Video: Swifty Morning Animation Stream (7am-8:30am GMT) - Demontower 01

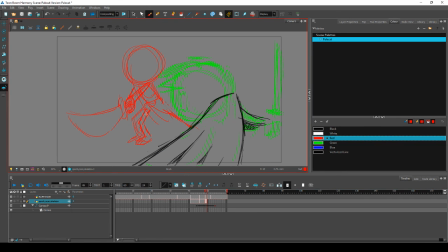(86:41)
That's his little foot, and he's lunging like that.
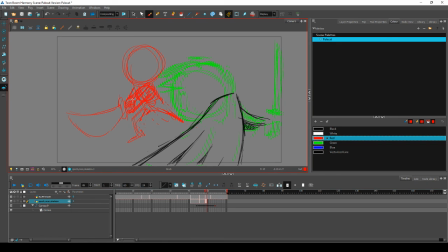(87:00)
And his arm's gonna be there. What is it? I like the shape of the sword. That's about the only thing. Let's see, if he was pushing forward,
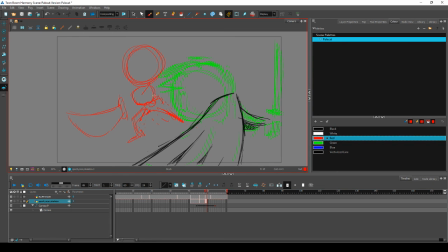(87:19)
his rib cage would be displaced over the top of his hips like this, and you'd be able to see the neck hole like this. His shoulders would be higher up like this. That would be going into perspective like this.
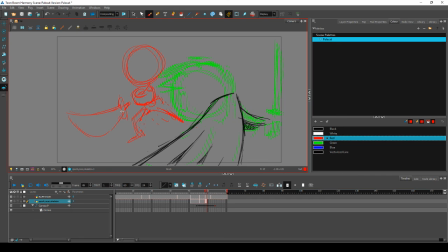(87:37)
I could shrink the base of the blade down a bit more. It looks a little bit close to him. Try moving it away.
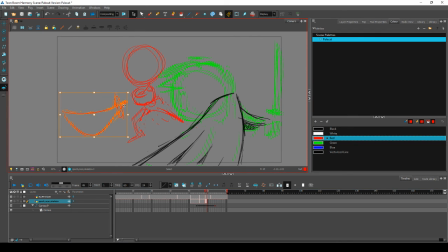Doesn't feel all that close to her either. Can I fix that just by moving them over?
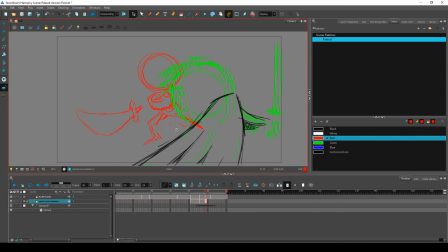(88:12)
About if I stretch it a bit. Because that's obscuring him, which is not what we want. That's okay. That's alright.
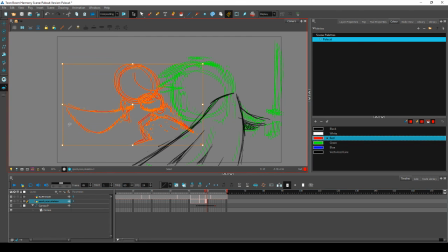(88:31)
Kind of. If I move him higher up. Okay.
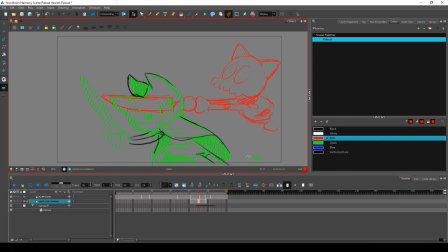Rather than having him go forward in this frame, let's cheat him backwards a bit.
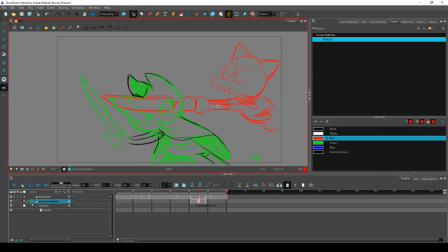Oh no, his head's coming off. I quite like it. It's very skeleton-y. It's like his body's thrust too far forwards for his head, and it's sort of dragging behind.
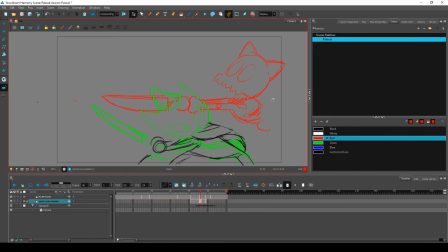(89:26)
Oh, hey Ethan! Thanks, dude. That was super cool of you. Hello. Have an awesome day. I don't know what you're up to today, but may all your endeavours be fruitful.